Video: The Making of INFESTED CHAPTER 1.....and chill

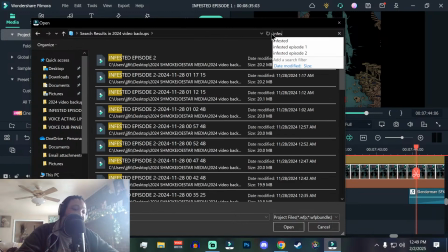So yeah, there shouldn't be any questions because I mean niggas have seen the video and I'm explaining every part of the fucking video.
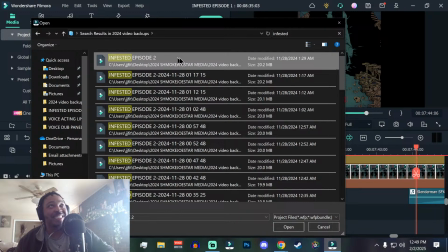So like there shouldn't be any questions, but does anybody have any fucking questions?
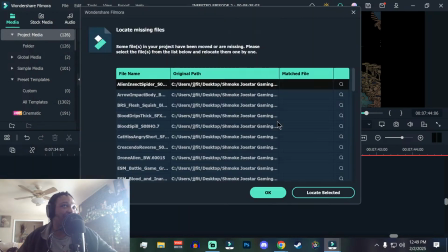Any emotional outbursts that they want to share? Yeah, look at this shit. All of these sounds that I put in here and then renamed for organizational purposes just don't show up.
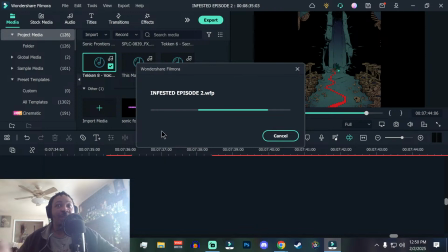And I love y'all, but I'm not finna go look for those and then rename them to their original file name just so I can do this part.
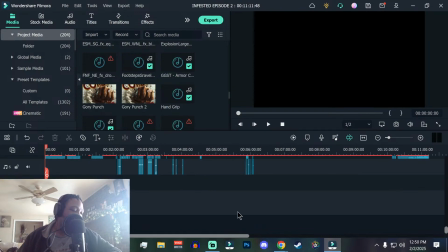We will be okay. So episode 2,
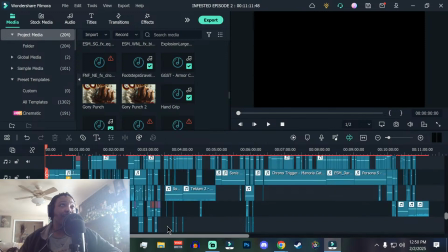I think episode 2 was 3 or 4 minutes longer than episode 1 was. And again, no slouching on the edits is allowed on my part. So what you're looking at right now is just the sound. This is just the sound portion of it. And you can see some names of the songs. It doesn't matter.
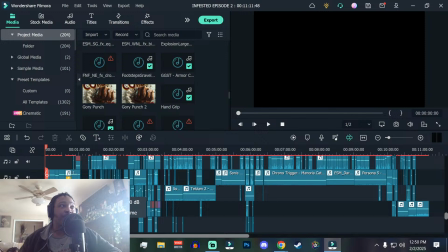I'll explain to them anyway. But these are just like voice lines, music, sound effects. I'm
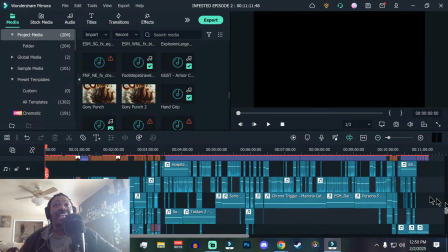trying to think. Like I had but yeah, there's a dedicated line for music. That was the big change for this one.
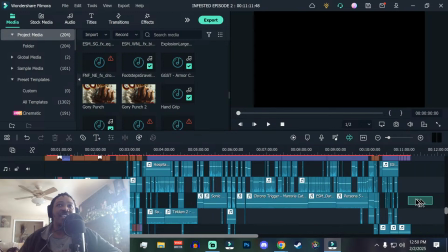So all of this is music. All of this on line 1 is sound effects.
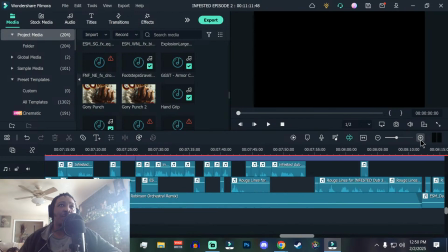I believe all of line 2 is voice line. Yeah, all of line 2 is voice lines.
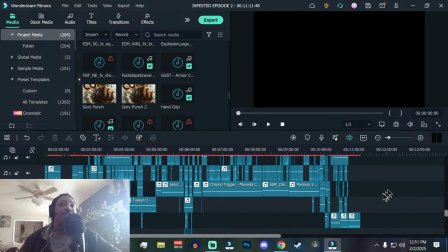So that shouldn't be too different.
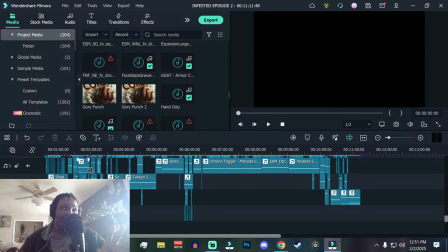And then everything else that I needed space for, like if I had like an extra sound effect that I wanted to layer under something, went to 5 or 6.
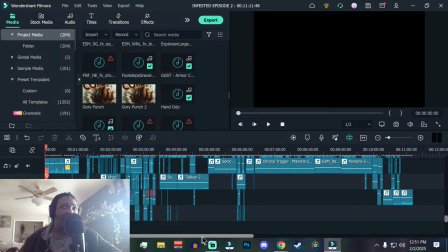It was way more fucking organized than episode 1 was from an editing standpoint.
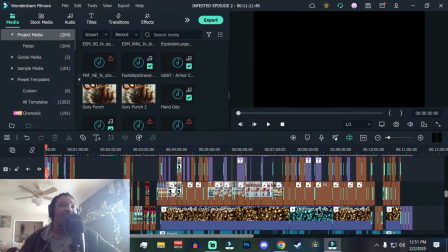And then of course, you know, we see the panels, we see the return of the stars. And then just the purple.
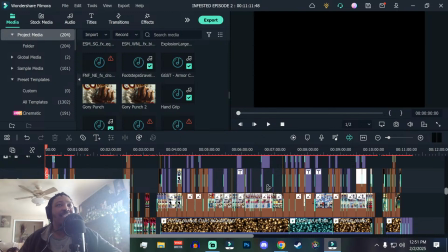When you see purple, that's usually like a speech bubble that I had to mask. Sometimes there's white spaces to kind of mask other things.
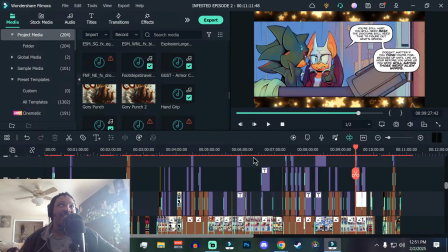I didn't abandon masking entirely because there were some situations where I felt like it fit. But for the most part, a lot more panels got cut in episode 2, and it's the same case for episode 3. So spoiler alert for episode 3, almost every panel in episode 3
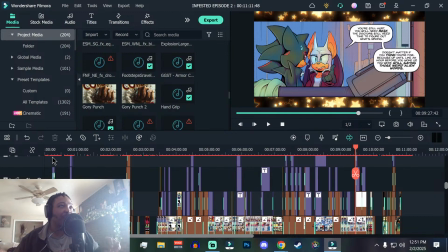is cut or separated from its original panel. That shit, I did one stream for it, but like I could have done 4 or 5 more because I did like a page a day where I would just go out and cut shit just to make it easier for myself.
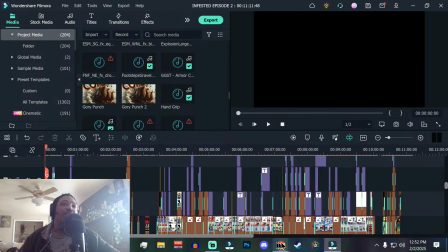All right, so without further ado for episode 2, I'm gonna place the tracker back at the beginning and we'll start this one.
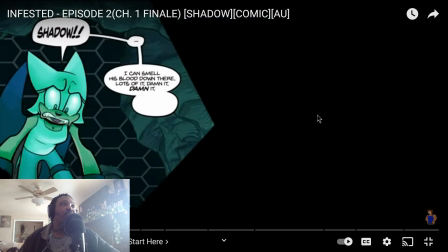Shadow? I can smell his blood down.
Immediately, Kronos Island, 7th movement. Fantastic song. Definitely fits the scenario. We got a scared Rouge in the cave. Stars are gone. I removed them.
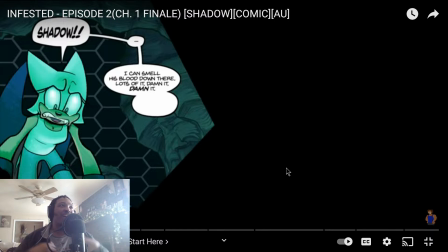It's kind of like, so like my rationale behind the stars in this episode was they were present in every scene except the last one in episode 1. So I was like, okay, this is a horror AU. There can't be stars every time.
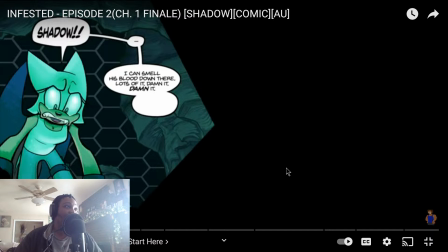So I need a way to differentiate when shit's like bad or potentially bad from when it's from when it's like, you know, good or chill. And like removing the stars is kind of like removing the safety net. So like you see the scene, but there's no stars. So you know shit's fucked.
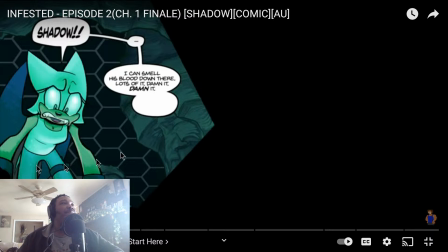And that was why like they aren't any in this scene, because it picks up off from where there weren't any in the last scene in episode 1. So again, consistency reasons. But also to like signify to the viewer, hey, this ain't your normal fucking scene.
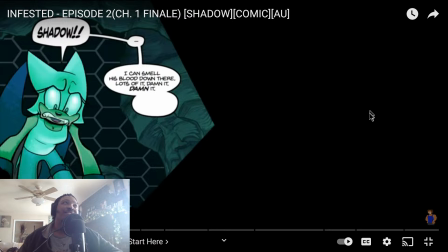Down there. Lots of it. Damn it. Damn it. Damn it to hell.
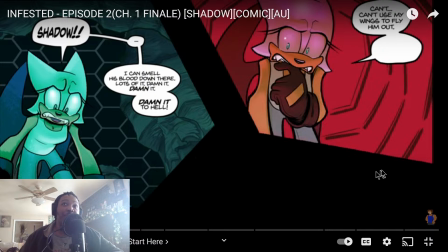And Rihanna just giving a fucking master class of a performance.
The hole's too narrow.
But yeah, see the panels are cut now. They're cut. They aren't just cropped and zoomed in on.